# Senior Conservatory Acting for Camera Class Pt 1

But when you're on a film set, take after take after take, you have to make sure that your actions and your movements and your blocking is the same if you're eating something in the middle of your take and you have the fork up to your mouth before you say a line every time you do a take you need that fork in the same place at the same point in that line otherwise they might go back to a take where it's on your fork and then you've already eaten it and you're cutting up your broccoli instead of your meat but then the next time they shoot they cut back to you you've got the broccoli or you've got the meat back on your fork again so as an actor that's another skill that we have to develop for acting on screen is to make sure that we're consistent with all of those details. Let me just see if I have any other ones. That's kind of it. They're kind of like the big vocabulary words, just general onset stuff that we need to know. So now, before we move on, do we have any questions about those words? Nope, no questions. All right, let's move on. So now we're getting to the nitty gritty stuff. As the actor, this is what we need to know. So we're gonna look at shots and framing. so framing basically means how much of the scene do we see in a camera so do we see like a wide shot do we have a medium shot a close-up shot or an extreme close-up we're going to go through all those things so we're going to start off with what is called the big close I can spell big close-up or the x uh no let me go from bottom to top actually i am going to go from the bottom to the top so we're going to go with extreme long shot so the extreme long shot this is also called the extreme wide shot okay so i'm just going to pull up an image so we can have a look at it and I can explain to you what what that will look like so
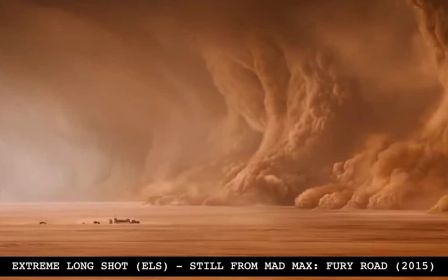let me see if I can screen share this extreme long shot okay so do we see this picture right here give me a thumbs up if you see this picture right here so we have these big rolling clouds over on one side we have the red dirt at the bottom and we have
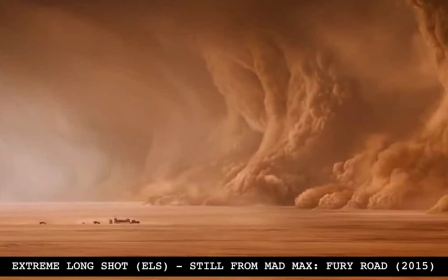a tiny, tiny little look at what is actually happening in the screen. So this establishing shot, this is for Mad Max Fury, in case anybody's wondering, Fury Road, Mad Max Fury Road.
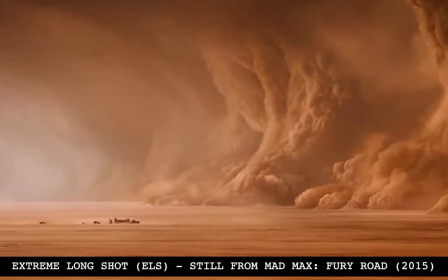This shot, basically what you want is you want to focus on the scenery. You want to focus on the location and what's happening. So the actors are down here, very, very, very, very, very small. and quite honestly the lead actors may not have actually been shooting they may have just had stand-ins
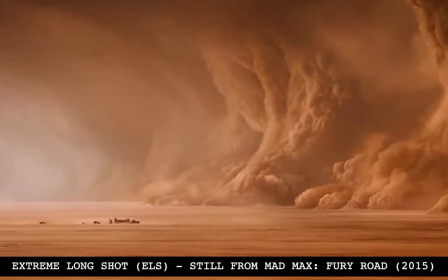for this day but you have the actors down here but the focus of the shot is all of the scenery that's happening around and as the actor there's no detail that you really have to worry about to be honest with establishing shots you probably won't even be there when
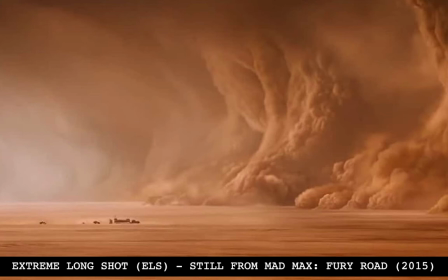they're filming that so that's our establishing shot the next one we want to look at is our a long wide shot.
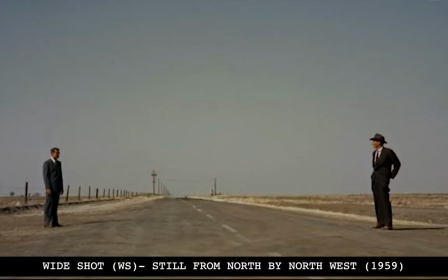So we have this shot here. This is from the movie North by Northwest. And this is what would be classified as a long shot or a long wide shot or a wide shot actually.
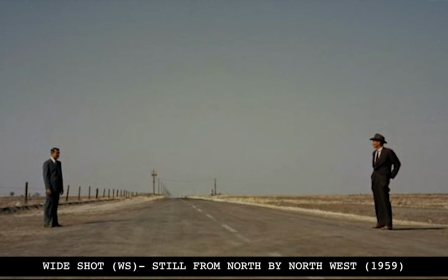So basically it's the same idea as the establishing wide shot. You have a really big image of the background, but this time the actors are actually in more detail. So they're up a little bit closer. depending on the view that you have of the actors this might be the lead actors or they might have the stand-ins for this as well that's just up for the director
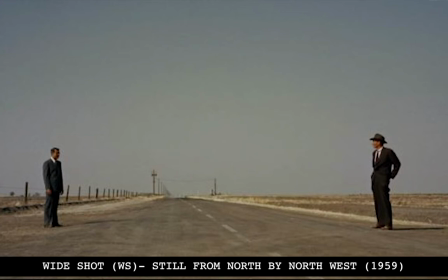to decide but the whole point of this is that you see the whole body of the actor in the shot but you're still focusing on the scenery you're still focusing on their surroundings so basically for the actor
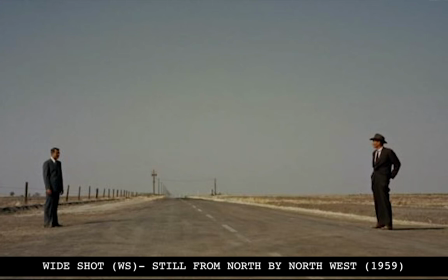what this is is it's your relationship to the environment that you're in and in this case we can kind of see a relationship between these two characters.